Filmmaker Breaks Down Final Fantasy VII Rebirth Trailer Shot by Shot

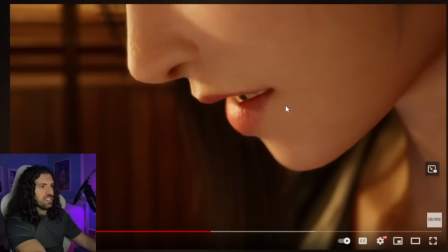57:59 Like, even this, man, the close up, like, this is where you're starting to see how detailed a lot of this stuff is.
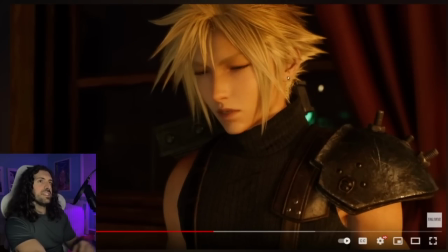58:06 I mean, yeah. I think what I noticed too, guys, is the lighting, how it interacts with stuff. This is why it's probably Unreal 5. Look at the lighting on the leather right here. How it has this like textured diffusion depending on the fabric and depending on the metal and stuff.
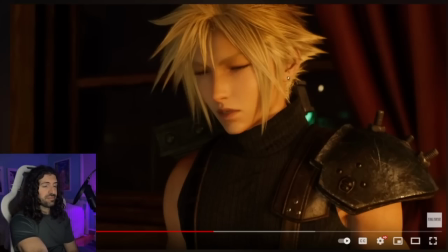58:27 That is like photoreal level of lighting. It really is. You see the pores on her nose? Yeah. Avalanche skincare line now. Lip sync is also really good. Yeah, they've been using that system they created really well.
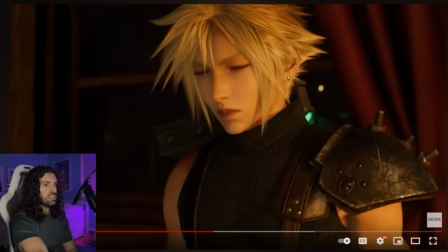58:44 I love the expression Tifa has coming up. Yes, very human. Actual pores and blackheads on Sephiroth. No, yeah, people were saying, like, this man's stressed. He needs to clean his face. That's why he's calling Genesis. Genesis, please answer.
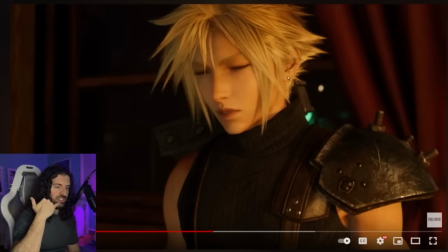59:00 I need that one cream you gave me outside of Nibelheim. My pores, they're clogged with remnants of the past.
Are you just saying that, or is it the truth? I don't know what you're talking about.
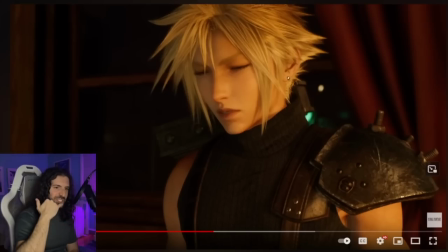59:20 I need the CeraVe. Where did you take it? That's funny. Genesis caller idea. I was howling. Yeah.
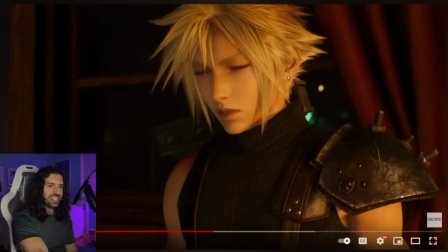59:40 Hojo developing skincare products on Zack's timeline. That's funny, man.
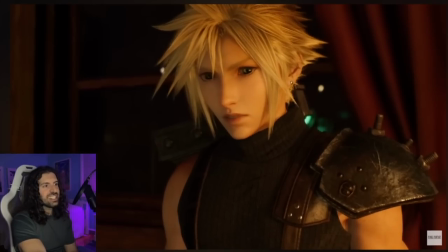59:45 Hojo's like, I've decided. Ay, ay, ay. Man, that shot too.
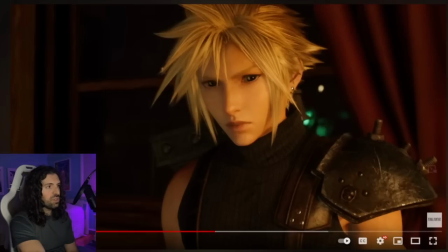59:51 Like this, I'm going to be honest, guys. If you, damn, man. If you showed me this shot, just like I said before with the Aerith one, like if you showed me this shot 2 years ago, I'd be like, oh yeah, that's the CG. That's the CG cloud. It's incredible. Just mind-boggling level of light interaction.
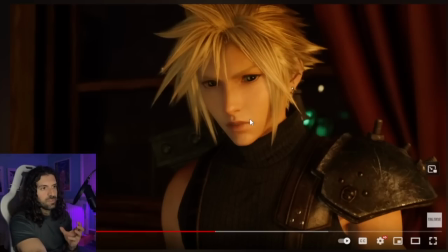60:12 It's crazy. And again, this is the lensing too. This is the lensing coming into play because it looks so cinematically rich with that super, super shallow depth of field. This is something that they really couldn't do before. It didn't work. It didn't look good.
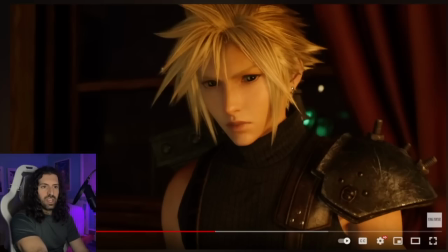60:26 This freaks me out. Good.
I don't know what you're talking about.
When the main villain nearly kills a main character, leaving a scar and a trademark. Of that. Ah, yes. He doesn't take his lab coat to the beach in the original. Yes, he does. Sephiroth is peeved because he's getting crow's feet.
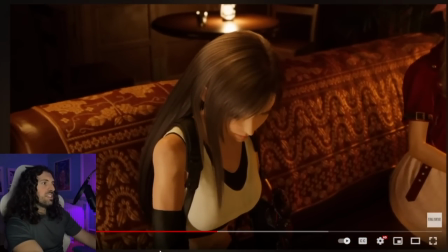60:44 Yeah. All right, let's continue. But yeah, I love this shot of Tifa.
After 5 years, doing who knows what.
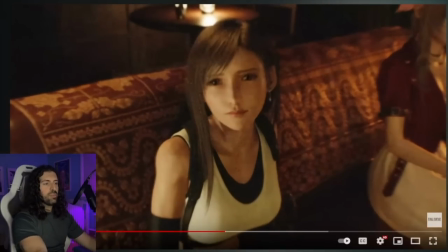60:53 Yeah, a lot of, they're really playing up the sort of questions in this, the sort of doubt. And it's going to be masterful, man. It's going to be dramatic. Like what Cloud goes through in this specific game, this second part of the trilogy is going to be insane.
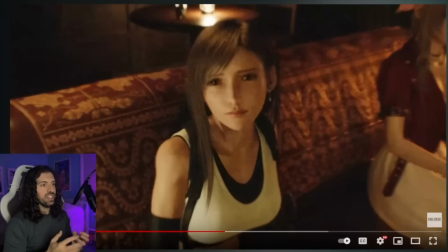61:10 Cloud and Tifa, they are really, really going to play up the humanity. And we'll talk more about it at the end here. But, oh, so well done.
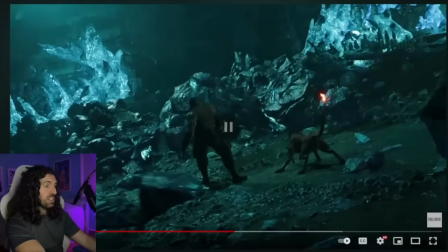61:22 Yeah, and that's what I'm saying. Like, this is the reunion. Yes, we did see this, and that's such a fake out.
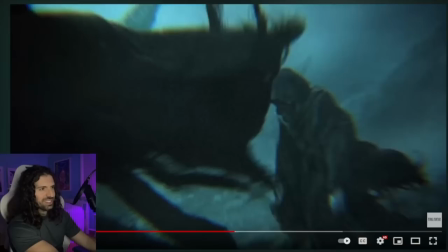61:27 Look at that. This same exact color scheme. And this is the Mithril Mines. They're trying to mess with us. That's what I said. I was like, is that the Northern Cave?
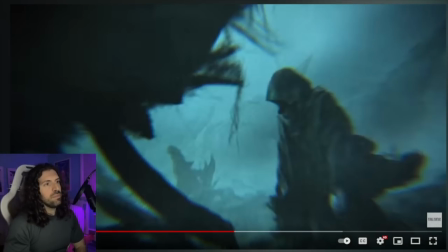61:33 Confirmed? But no, it's the Mithril Mines. But yeah, them showing this, again, there's that little bit of distortion in vignette, so it's probably like a, you know, sort of premonition, or if you want to say, that Cloud has, like, when he interacts with Marco, but something's going on in his
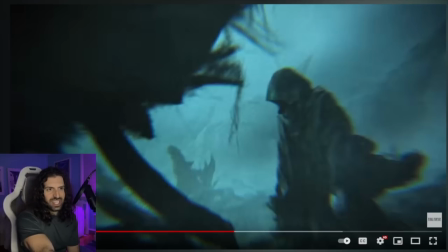61:50 mind. Yeah, the static effect, exactly, right? You know something's going on. Lighting bounces off the characters in the couch. Yeah, it's next level. It's so good. Tifa shed a scar like Sagat. That'd be wild. It was to be a faint scar.